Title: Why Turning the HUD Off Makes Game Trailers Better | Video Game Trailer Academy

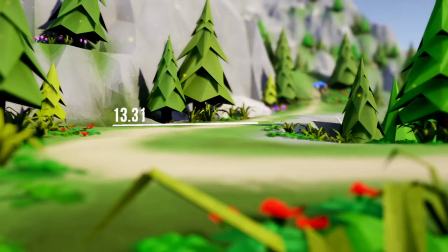But since people like to see as much quote raw gameplay as possible, this was the most organic way to show this.
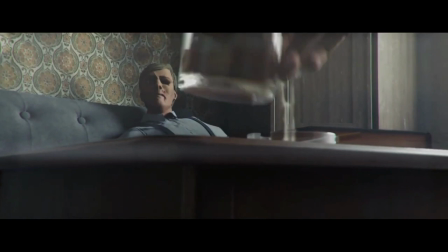Another great example of use of HUD is in this trailer for Company of Crime. The majority of the trailer looks like a scripted story cinematic, but when the camera pulls out,
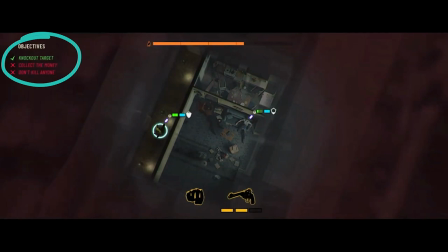it reveals the HUD elements to indicate the story could have played out differently had the player achieved all their mission goals.
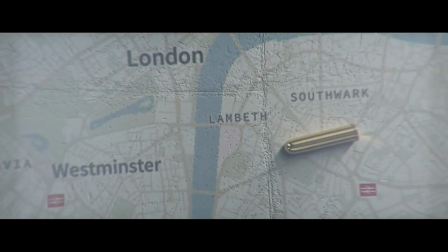By revealing the HUD, it also revealed the possibility space of the gameplay much more elegantly than a title card which would say something like, dynamic gameplay,
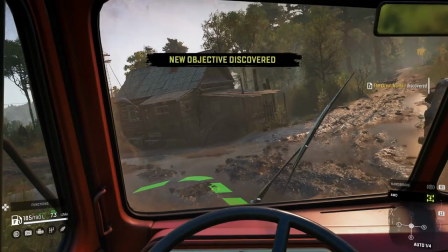or your choices matter. The other time you want to have the HUD on is in a trailer or gameplay overview video made specifically
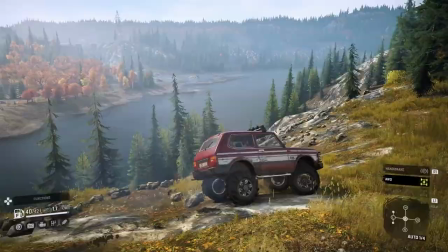to show exactly how the game plays via narration or a step-by-step walkthrough.
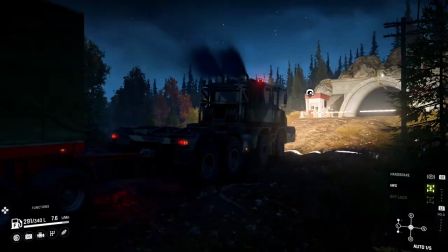In these videos, people expect to see the game exactly as it will look when they're playing it at home.
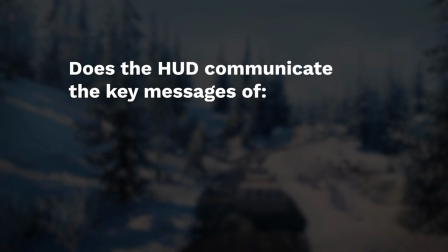It all comes down to this question. Does the HUD help communicate the key messages of the shot, the trailer, and the game's premise?
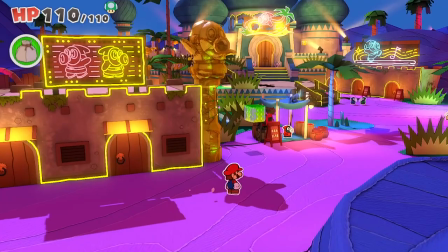Answer this question in a shot by shot basis and I think you'll find in the vast majority of times it's not necessary to show.
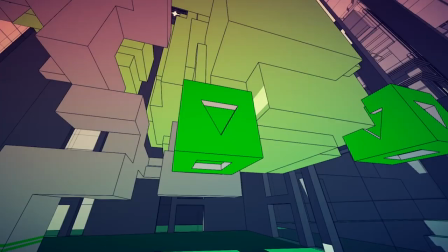A trailer is the most important marketing asset for a game so you need to give it the space to do it what it does best which is
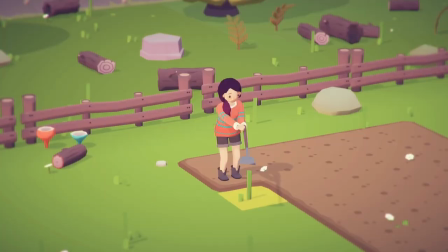use the language of film and editing to focus on the experience and feel of the game not the minute details.
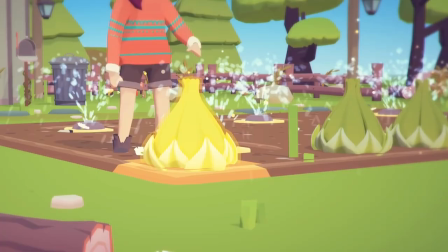This goes especially if it's an announced trailer. People don't watch announced trailers for HUD elements and button prompts.
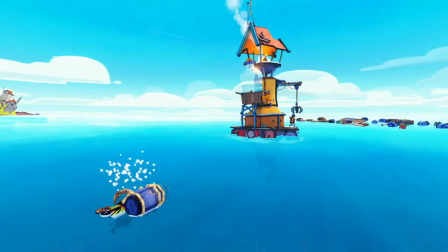They're looking for something new and interesting. If after watching the trailer, or even during the trailer, they're curious about HUD elements, that's great.
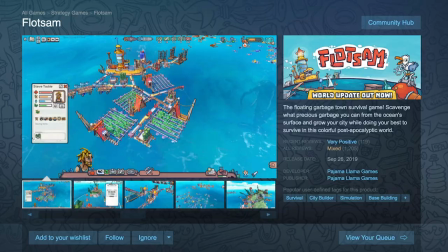That means they're intrigued, but they need something more, which is why you need screenshots in a store page as soon as possible to show these things off.
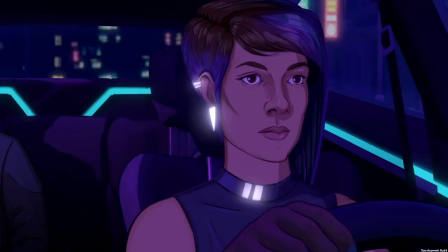And also remember, there's always time between announce and release to do longer and more in-depth gameplay videos.
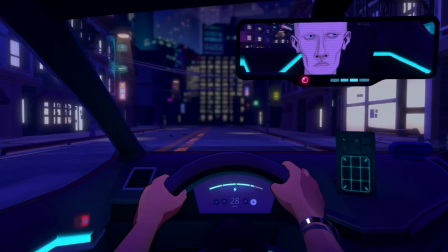But for trailers meant to announce a new game, show the audience why they're pushing the buttons, not the buttons they push.
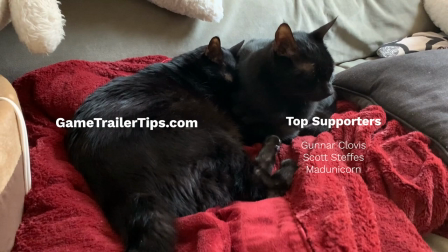By the way, I send out game trailer-making tips like this every Sunday via my mailing list, so if you'd like more, please subscribe at GameTrailerTips.com.
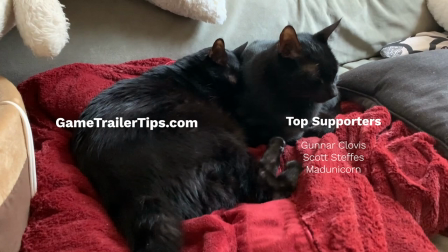And as always, thanks to my top Patreon supporters who help me make more videos like this.